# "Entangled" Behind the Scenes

Oh, behind the scenes commence. Alright, welcome to behind the scenes of Entangled.
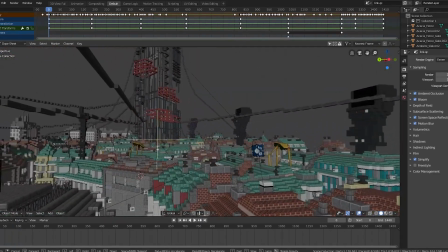[0:10]
This first scene was taken from a map I found on Planet Minecraft. I'll link it in the description.
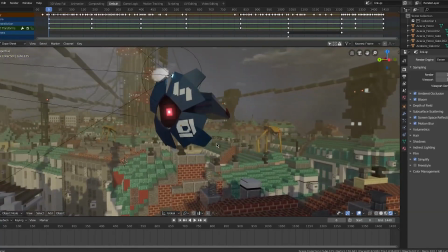[0:15]
All of the striders and city scanners I modeled, textured, and animated myself,
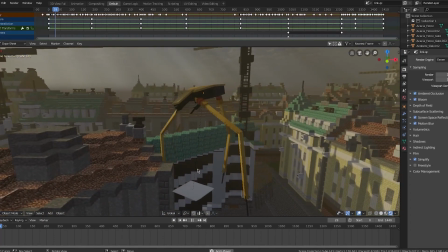[0:20]
although I can't rig, so the animating part was hard, to say the least.
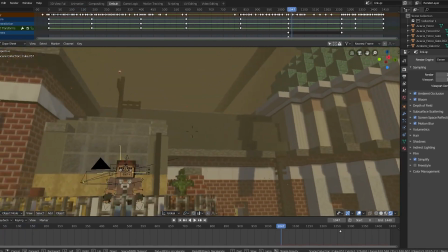[0:25]
On this balcony, there's a particle system, and the particles don't have any velocity or gravity,
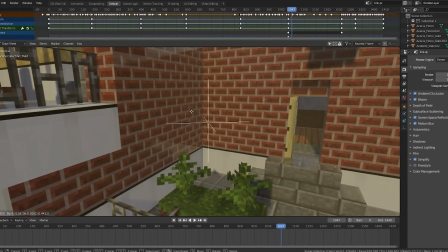[0:31]
but this field acts as a slight wind, so they can move around a bit.
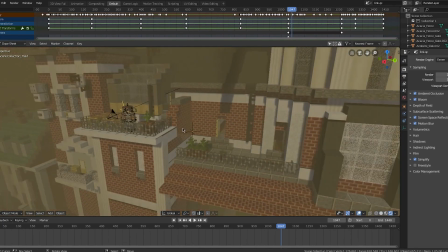[0:36]
I reused this technique several times throughout the animation. Also, this is what the scene looks like in the game.
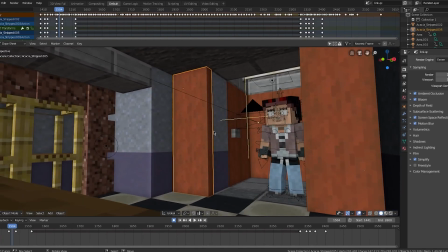[0:42]
Okay, scene 2. These elevator doors are made from stripped acacia logs, scaled on the y-axis, and the UVs changed so it fits.
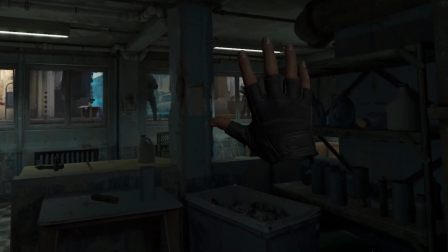[0:50]
Here's what this area looks like out of camera view, and here it is in the game. This cobblestone has specular set to 0.5 to make it look wet.
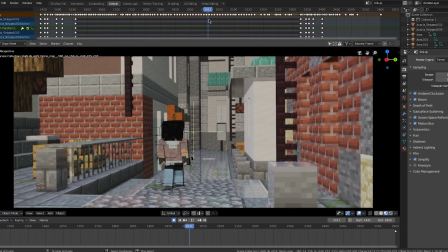[0:58]
Nothing to say about this cool alley, but here it is in the game.
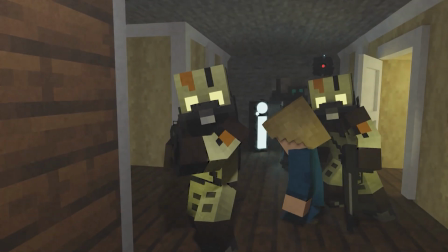[1:01]
This elevator scene I recreated a while ago when Half-Life Alyx first came out, and this was a recreation of that from a different perspective.
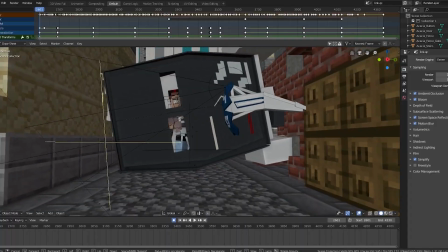[1:09]
And here it is in game, one of my favorite scenes actually. I modeled this wreckage myself, and here it is in game.
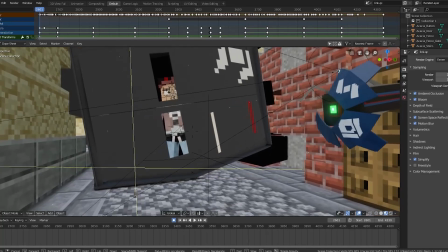[1:13]
I had to stretch what actually happened in game here for the sake of making decent looking animation.
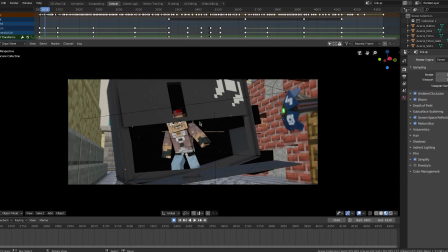[1:18]
In the game you just duck under the top door, but there wasn't enough room to animate that, so I had both doors open.
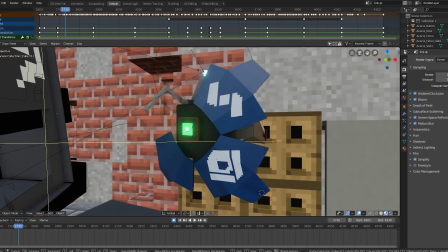[1:24]
Russell's drone is slightly different from the rest. It has a green eye and a broken, wing?
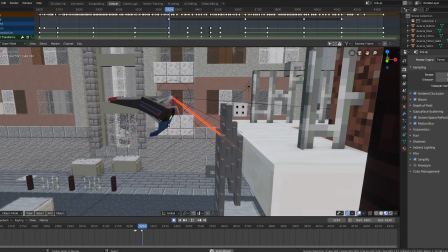[1:30]
For the drone's laser, it scales up from its origin point here. Also, here's this area in-game.
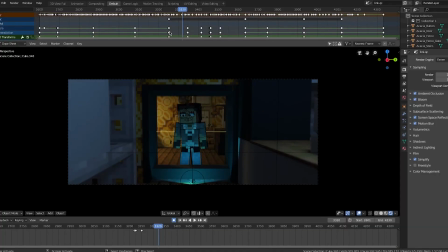[1:36]
For Russell's lab, I had to change the environment texture to match the lighting in-game. Here it is, by the way.
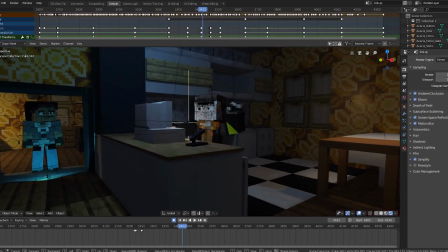[1:42]
Hey, Russ. Oh, hey, look, it's Scout. Chicken. I edited this part of the map to have a table, Russell's computer, and the microphone.
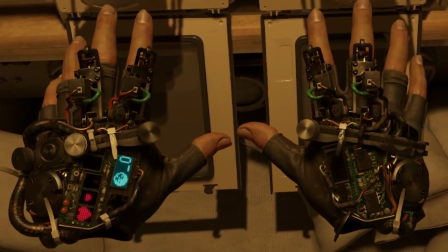[1:49]
Gravity gloves were hard to recreate, but here they are in game, and here are mine in full detail.
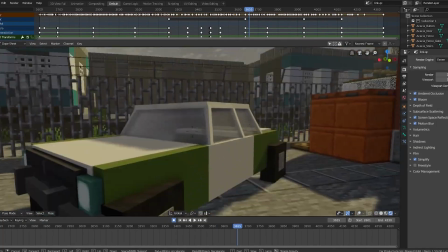[1:53]
Literally made this entire car for this one shot, and it's barely noticeable in the background.
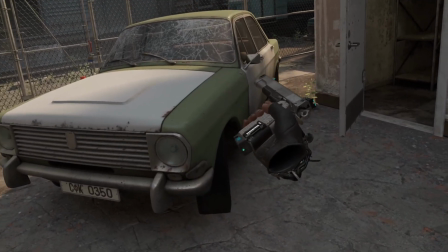[1:58]
Here it is in the game, if you even care. This scene was really lazy.
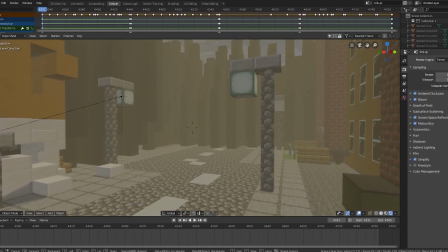[2:01]
I took this area from the Minecraft map I used in the last Half-Life animation, and if I had actually put effort into it, I would have had to make this.
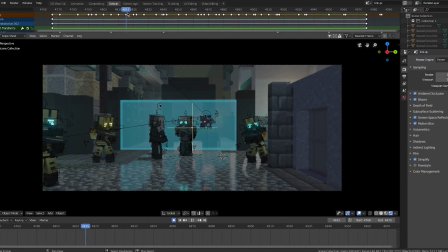[2:10]
And yeah, I don't want to do that. This wasn't a specific scene from the game. I just wanted to show a cool shot of the Combine dominating the streets.
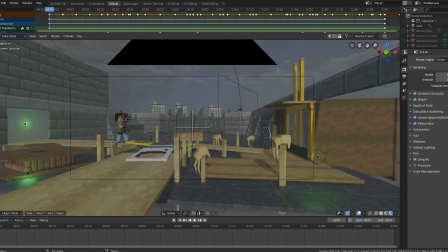[2:18]
So I did it in that same alleyway from before. This was the first set that I made from scratch, and here it is in game.
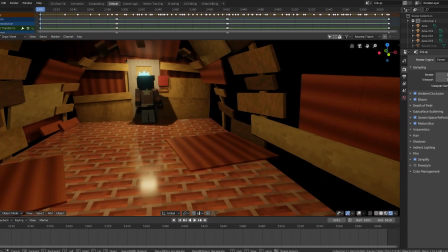[2:24]
This is a very cool looking set, even though it's so small. Same as before, I gave this ground texture some specular.
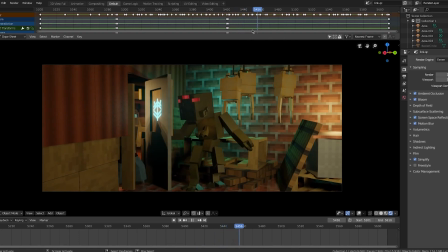[2:30]
This Vortigaunt was definitely the hardest thing to model in texture for this animation,
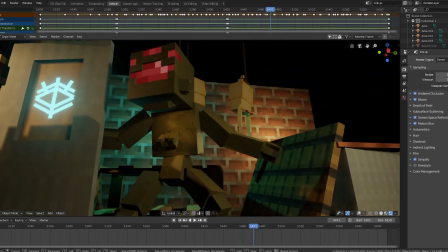[2:35]
because the models and the textures had to line up exactly, and it was even harder to animate because it's not rigged.
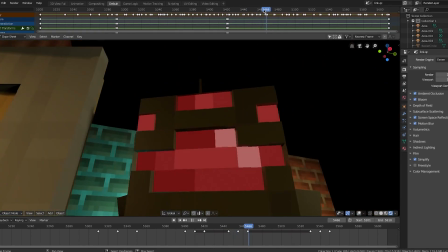[2:41]
But to make him blink, I just took 2 cubes, put them right in his eye socket, scaled them on the z-axis.
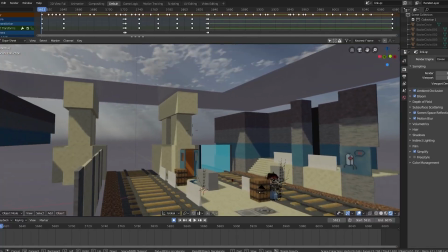[2:46]
Here is the hallway, door, and Vort in the game. This train station set was hard to make because of its size.
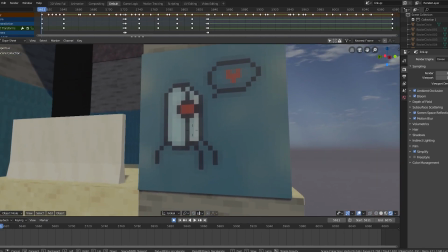[2:54]
This portal turret texture I made in A-Sprite. This was also in the game.
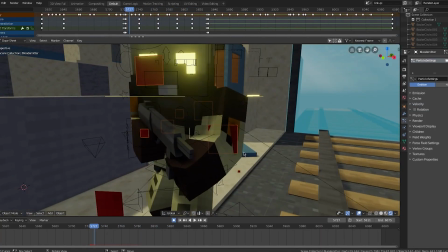[2:58]
For this Combine grunt getting shot, I have a particle emitter for the blood with object velocity at 0.5 and randomized set to 5.
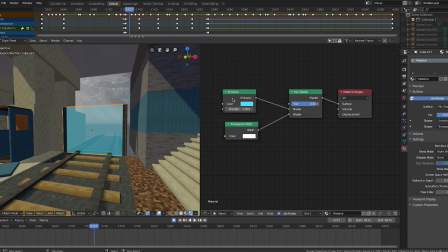[3:05]
For this force field, I have a mix shader, mixing an emission node and transparent BSDF with blend mode set to alpha blend.
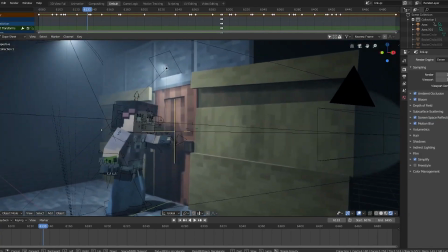[3:12]
This short scene was pretty much just filler. I didn't have an idea for anything else to put here. I just took the same door from the Vortigaunt scene and changed some stuff around.
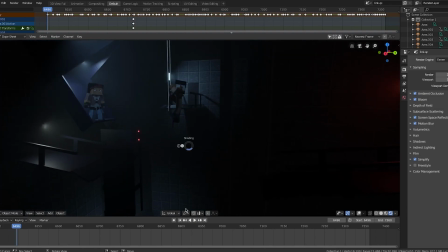[3:20]
This scene looks really good in this lighting, but once I take that away, not so much anymore.
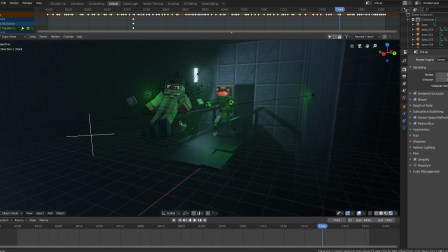[3:25]
When the Vort lifts Eli up to the platform, I surrounded him with 3 green point lights and 3 random pieces of debris.
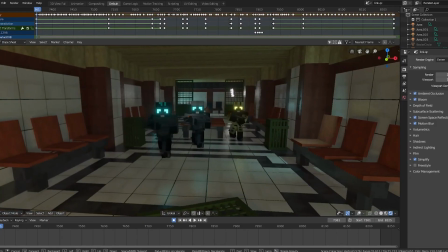[3:32]
And here's the scene in the game. Sup, Eli. This is the set that I'm most proud of because it looks the most like the original, which is this.
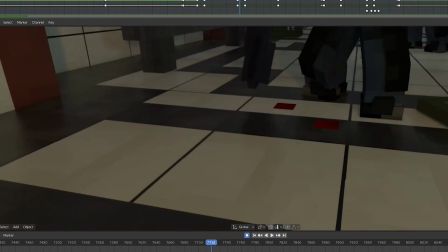[3:40]
Also when the Combine wallhammer gets shot, I leave some extra red planes on the ground, simulate blood splatter.
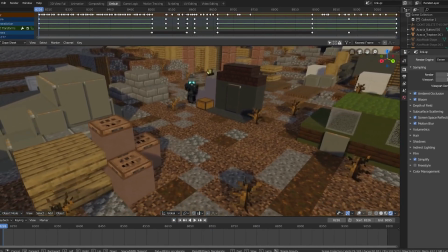[3:47]
Not much else to say here, it's just my favorite scene. The map in this scene was taken from the same map as the first scene, and here it is in game.
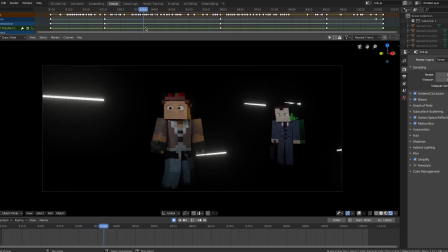[3:56]
This scene is meant to be a flash forward to the end of the game, and the only reason I did that was to match the song.
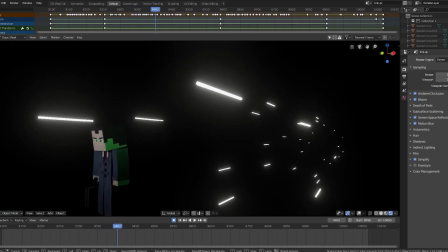[4:01]
For these light streaks,
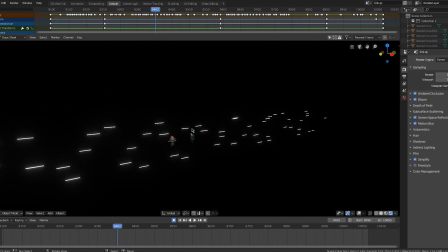[4:02]
I have a whole bunch of small stretched emission cubes along the y-axis that have 2 linear keyframes at the start and end of the scene.